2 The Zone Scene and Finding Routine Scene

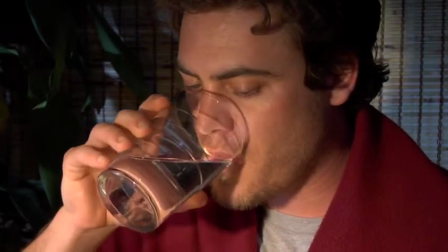(28:53)
You're not concentrating so much on it if you can cut on the actual motion of him sitting
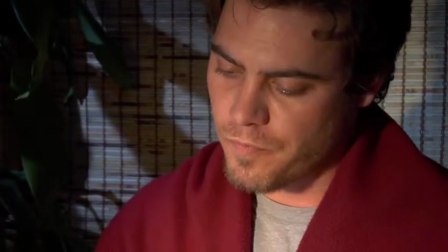(28:57)
down rather than just cutting directly from medium shot to the close-up after he's already sat down.
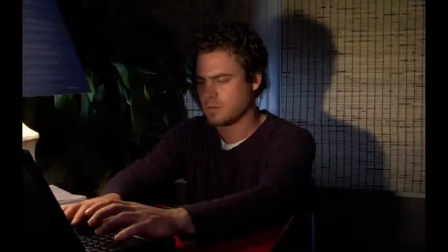(29:02)
So try to always have him sit into the frame. What we're going to talk about here is lighting direction.
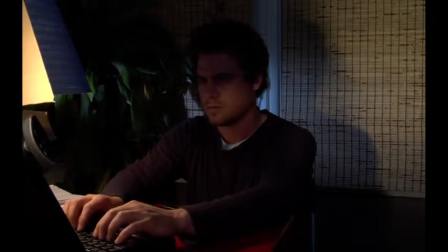(29:07)
How to motivate your light from the proper direction, but not just from the proper direction, but along the exact direction to mimic a practical light.
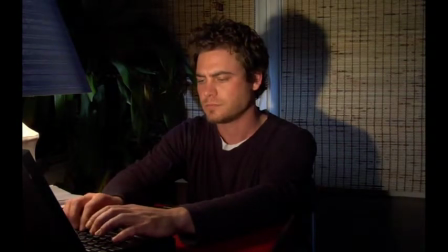(29:14)
Study the scene right here. We're going ahead and adjusting the exposure,
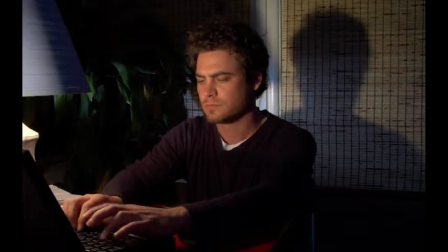(29:19)
and we're adjusting the positioning of our 150 watt little RE
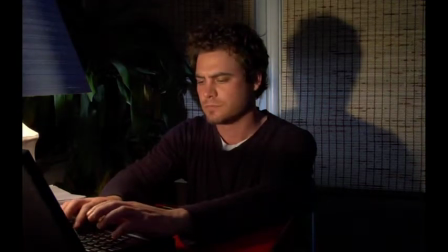(29:24)
tungsten light that's sitting right in front of the subject on the left hand side in front of that computer,
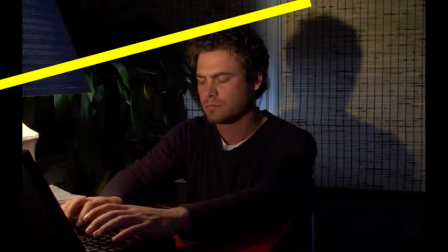(29:29)
and it's drawing a line from the practical lamp over his head and to the back wall to make that
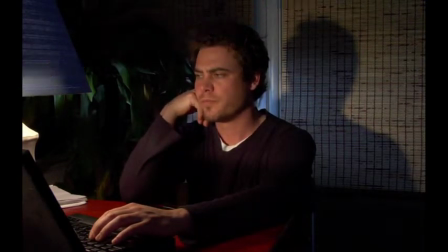(29:36)
shadow consistent as though he were being lit by that practical lamp right there on the left hand side.
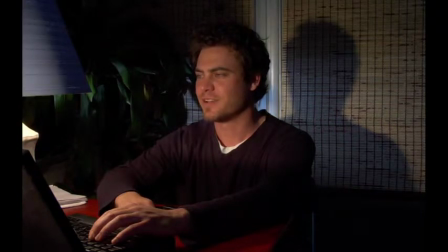(29:43)
Now that's really, really important, because the light, the actual lampshade right there is opaque, so it wouldn't be lighting Jake from the lampshade itself on the left-hand side. So we're going to go ahead and move that up.
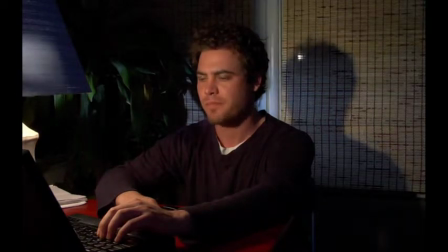(29:55)
And when we move our key light up, it's going to make the shadow behind his head go downwards.
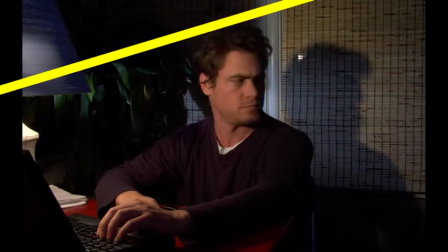(30:01)
And watch how that doesn't draw that line anymore. It doesn't feel like that practical lamp is drawing a line directly across over his head into the back wall anymore.
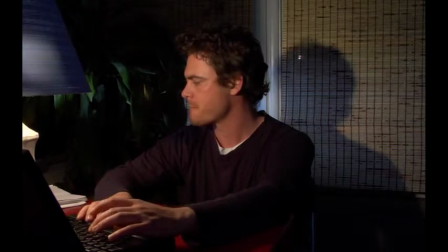(30:10)
There's too much of a gap there. So it doesn't feel convincing. It feels like the light is going up and then down again.
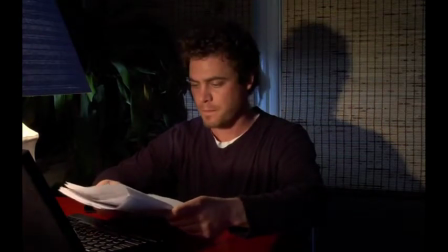(30:15)
So when we go ahead and lower our light again a little bit more to make it match that practical lamp, it raises the shadow back behind him again so it feels convincing again.
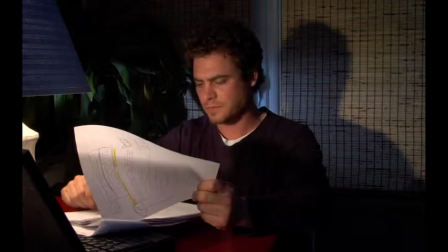(30:24)
So when you're doing motivated lighting, essentially, where you're motivating all of your lighting directly from a practical lamp, not only do you have to match the general direction, but almost the exact direction in circumstances like this.
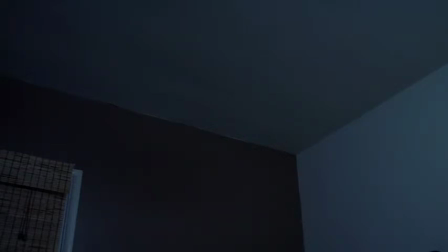(30:36)
Now let's talk about blocking a little bit. Let's watch Jake walk into the shot. He's going to be coming in from screen right. See how he's sidestepping the camera? It doesn't feel natural. We did several takes of this.
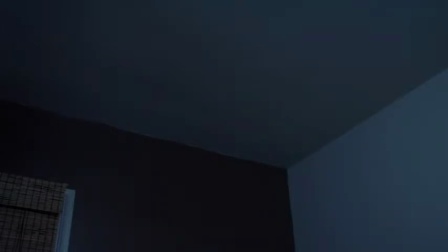(30:49)
We actually did 4 takes, and every single time we tried to work with him on trying to get his body to rotate and walk straight forward so that it feels natural.
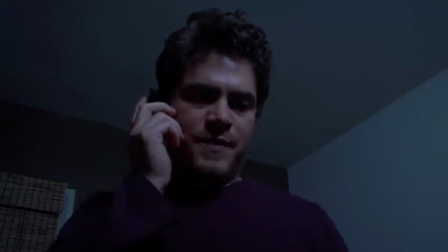(30:58)
And it took us quite a few times, but it was really difficult because there's really not much room in there between the camera and the bed right there behind him.
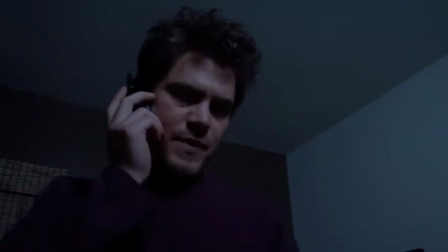(31:04)
It's only about a foot. But when he sidesteps the camera like that, it clues in the audience that there is actually a camera right there,
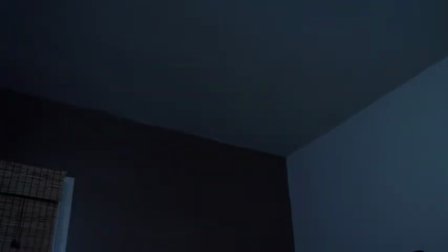(31:12)
and it takes them out of that suspended disbelief that they're actually watching, events in some other world,
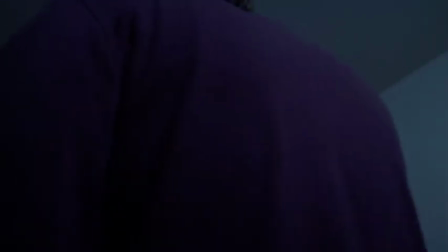(31:17)
and then they remember that they're actually just watching a movie at that point. So watch that. See, when he walks in naturally and then turns around, that feels right.
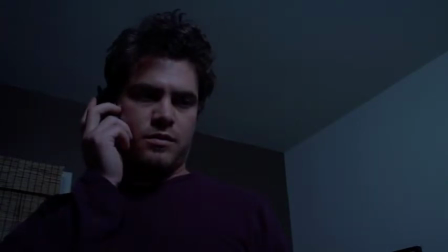(31:24)
Now let's talk about composition. When we freeze frame this shot right here, we notice that he's along the left-hand side line of thirds, facing towards the right,
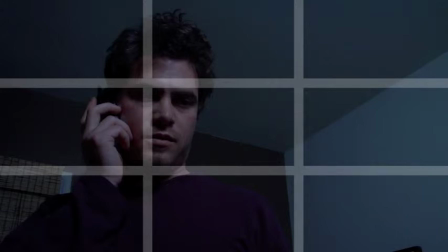(31:33)
that his eyes are actually in the top third of the frame and towards the left,
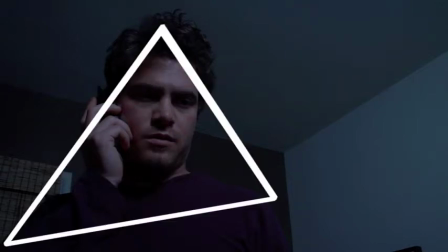(31:39)
so it's very well balanced. And also he's making a triangular shape with his body, from his face down to his shoulders and down to his elbow, especially along that background frame.
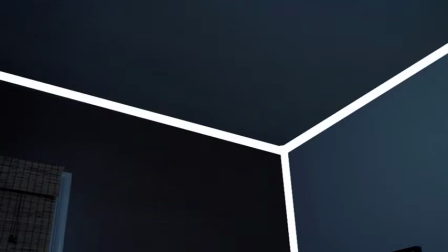(31:50)
Now the background is actually what's really important. When we make him disappear, we look at the background, it's actually a cube because of the way that the walls are painted. The right side wall is going to look a little bit light. The top side wall, which is the ceiling, is going to look a little bit darker.
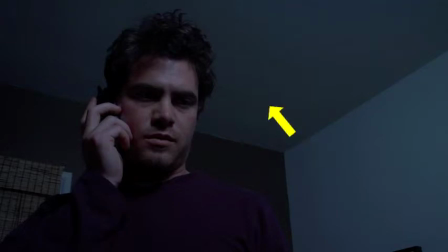(32:05)
So once again, that's the light side, and that's the darker side, and that looks like the shaded side.
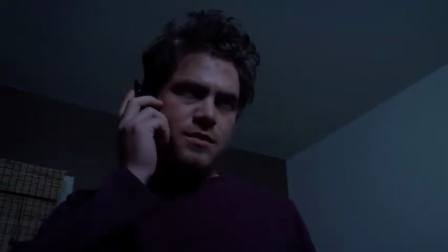(32:12)
You can look at it as a cube, either facing towards you or away from you. It's like a play. It's a play on your visual perception. So it was really nice, and that's why we picked that as a background, and that's why we framed the shot from such a low angle and looking up at Jake in this particular position.
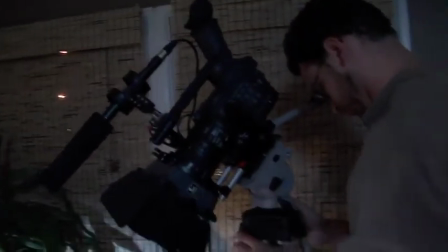(32:27)
Okay, notice how we move the camera now much closer to Jake and over his left shoulder.
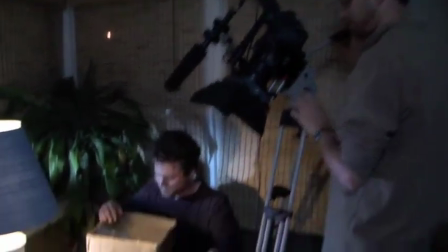(32:31)
What we're doing is we're getting an over-the-shoulder shot of the materials, all the scripts that he's taking out and laying down on the table. So again, we stayed on his left shoulder in reality,
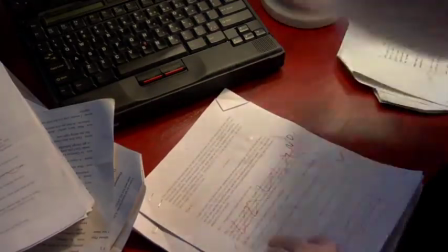(32:40)
like his real left shoulder, which is his right shoulder to us, because we're still maintaining the same eye line.
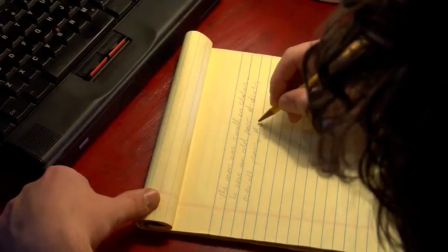(32:45)
And while we were up there, we also grabbed another shot for a whole different scene. That's how you conserve time when you're actually on the set.